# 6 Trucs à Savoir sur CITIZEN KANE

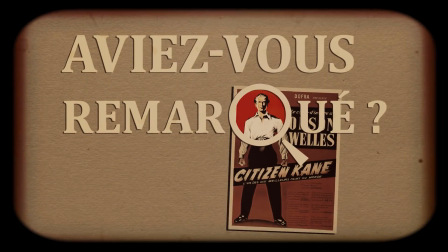Les petits détails des plus grands films, bienvenue dans Aviez-vous remarqué ?
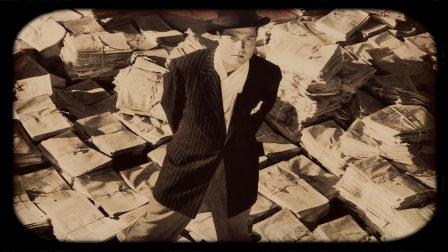Et quand on parle des plus grands films, il y a des chances que celui-ci vous vienne en tête, tant il a été nommé plus grand film de l'histoire dans une multitude de classements.
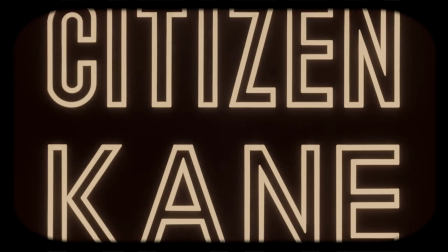On parle bien sûr du Citizen Kane du grand Orson Welles, l'histoire d'un mania de la presse mégalomane corrompu par le pouvoir,
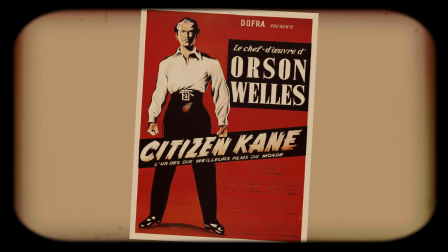une fresque épique dont on a relevé pour vous quelques petits détails.
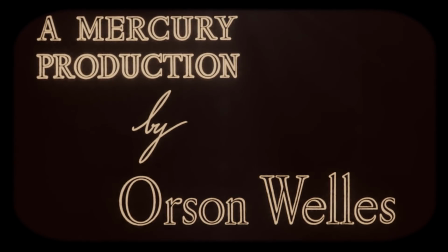Rappelons tout d'abord qu'il s'agit bien du tout premier long métrage d'Orson Welles, qui avait alors tout juste 25 ans quand il a co-écrit,
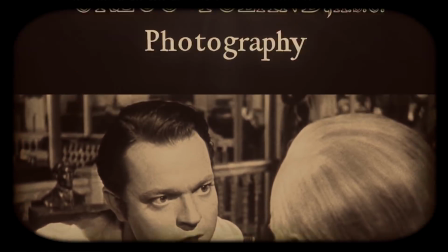réalisé, produit le long métrage, dans lequel il tient le rôle titre. Cette position d'homme orchestre lui a permis de garder une grande maîtrise sur toutes les étapes de production.
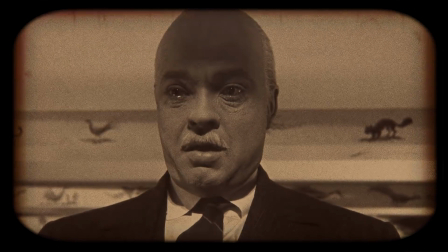Malgré cela, le film sorti en 1941 a été un échec commercial aux Etats-Unis et il n'a pu sortir en France qu'après la guerre en 1946,
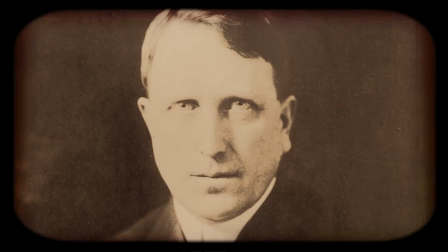où il a été encensé par la critique. L'une des explications à cet échec est le personnage dont Charles Foster Kane est inspiré, William Randolph Hearst.
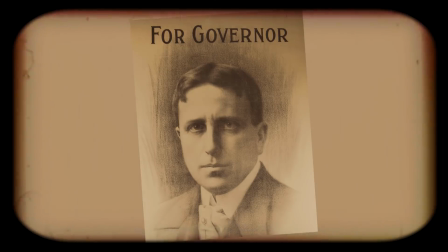Mania de la presse richissime et mégalomane, s'étant essayé à la politique, ayant eu pour maîtresse une célèbre actrice, bref, comme dans le film,
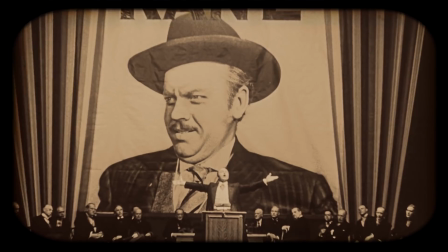résultat, le portrait peu flatteur proposé par le long-métrage a rendu Hearst furieux, si bien qu'il organisa une campagne de presse pour son boycott.
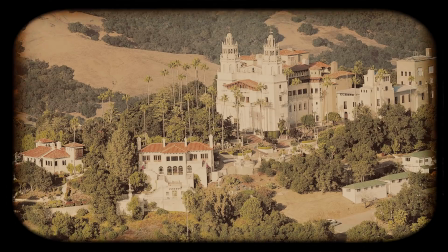Et si Hearst avait effectivement un château, ce n'est pas le sien qui a servi de modèle pour le Xanadou de Citizen Kane,
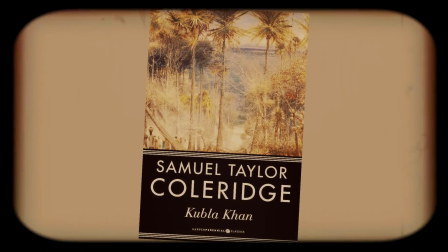mais le château de l'empereur Kubla Khan dans un poème de Samuel Taylor Coleridge. Le nom de Kane est d'ailleurs également inspiré de Khan.
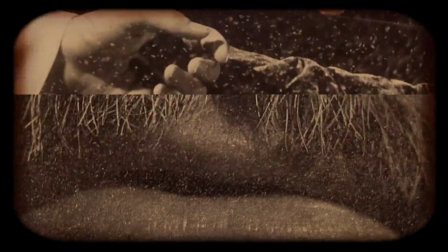Quant à la fameuse Rosebud, mystérieuse dernière parole qui désigne en fait attention spoiler la luge de son enfance,
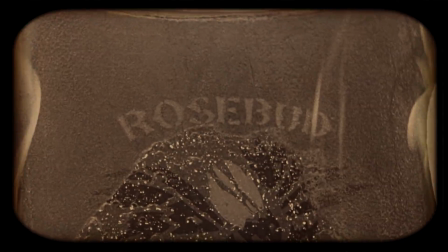Otto Preminger y a rendu hommage en nommant un film Rosebud en 1974.
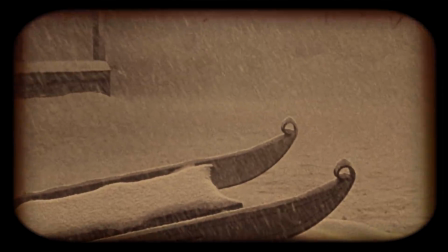La luge du film a quant à elle été racheté aux enchères par un certain Steven Spielberg en 1982.
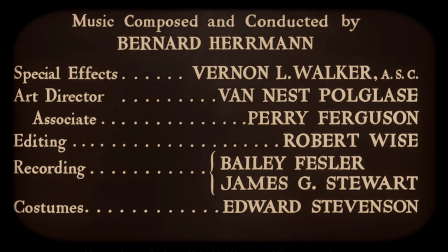Sur ce film Wells a visiblement un excellent flair puisqu'il engage un jeune compositeur dont c'est le tout premier film également, un certain Bernard Herrmann que l'on connaît bien sûr pour son travail avec Alfred Hitchcock.
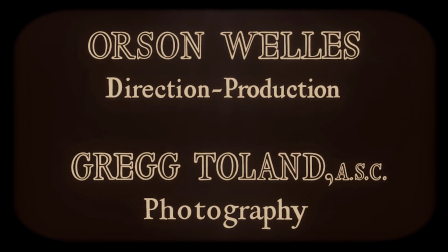Et à l'image on retrouve Greg Tolland, seul membre expérimenté de l'équipe qui avait déjà obtenu l'Oscar pour Léo de Hur le vent et avait signé l'image des raisins de la colère de John Ford.
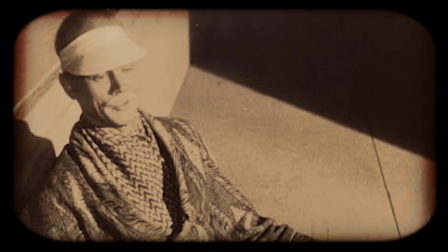La composition en diagonale sur une personne assise est d'ailleurs reprise directement d'Aro Smith de John Ford.
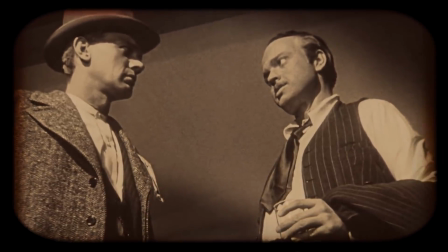Tolland et Wells ont utilisé la caméra pour insister sur les rapports de force en faisant des contre-plongées sur Kane et des plongées sur les personnages secondaires.
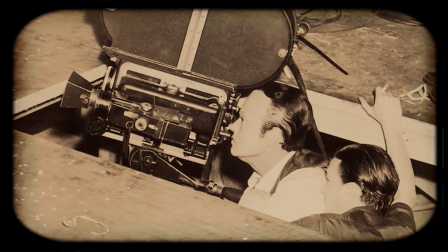Certaines contre-plongées étaient si basses qu'ils avaient dû creuser des trous dans le décor pour mettre la caméra et utiliser des draps tendus en guise de plafond pour cacher les projecteurs du studio,
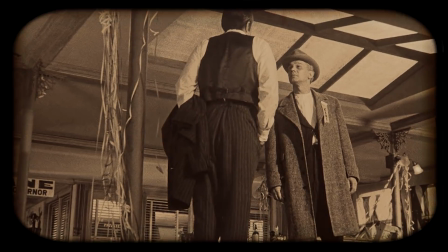tout en laissant passer la lumière.
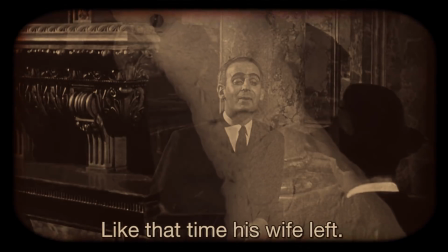Et si vous aussi vous avez sursauté après le plan sur l'oiseau qui crie brusquement en plein milieu d'une conversation vers la fin du film, c'est normal, puisqu'il aura été placé là par Wells,
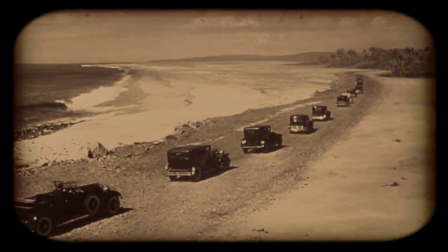pour s'assurer que personne ne s'endormait dans le public. Enfin, une dernière info aviaire toujours, Wells, véritable maniaque du détail, a supervisé lui-même les effets spéciaux.
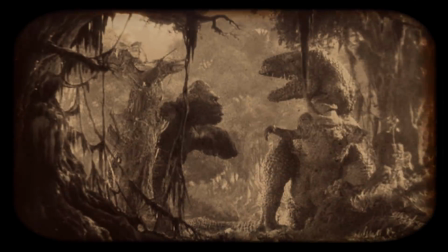Ce qui ne l'a pas empêché de laisser passer une erreur assez comique, dans la scène du repas sur la plage, il a utilisé des images de King Kong pour l'arrière-plan de la jungle,
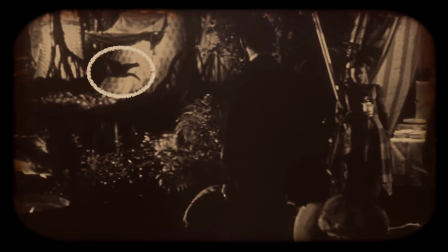sauf que voilà, on peut clairement toujours voir un groupe de ptérodactyles du film de 1933 tournoyer dans le fond.
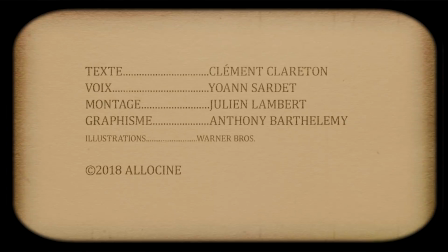Mais ça bien sûr, vous l'aviez remarqué ? Non ?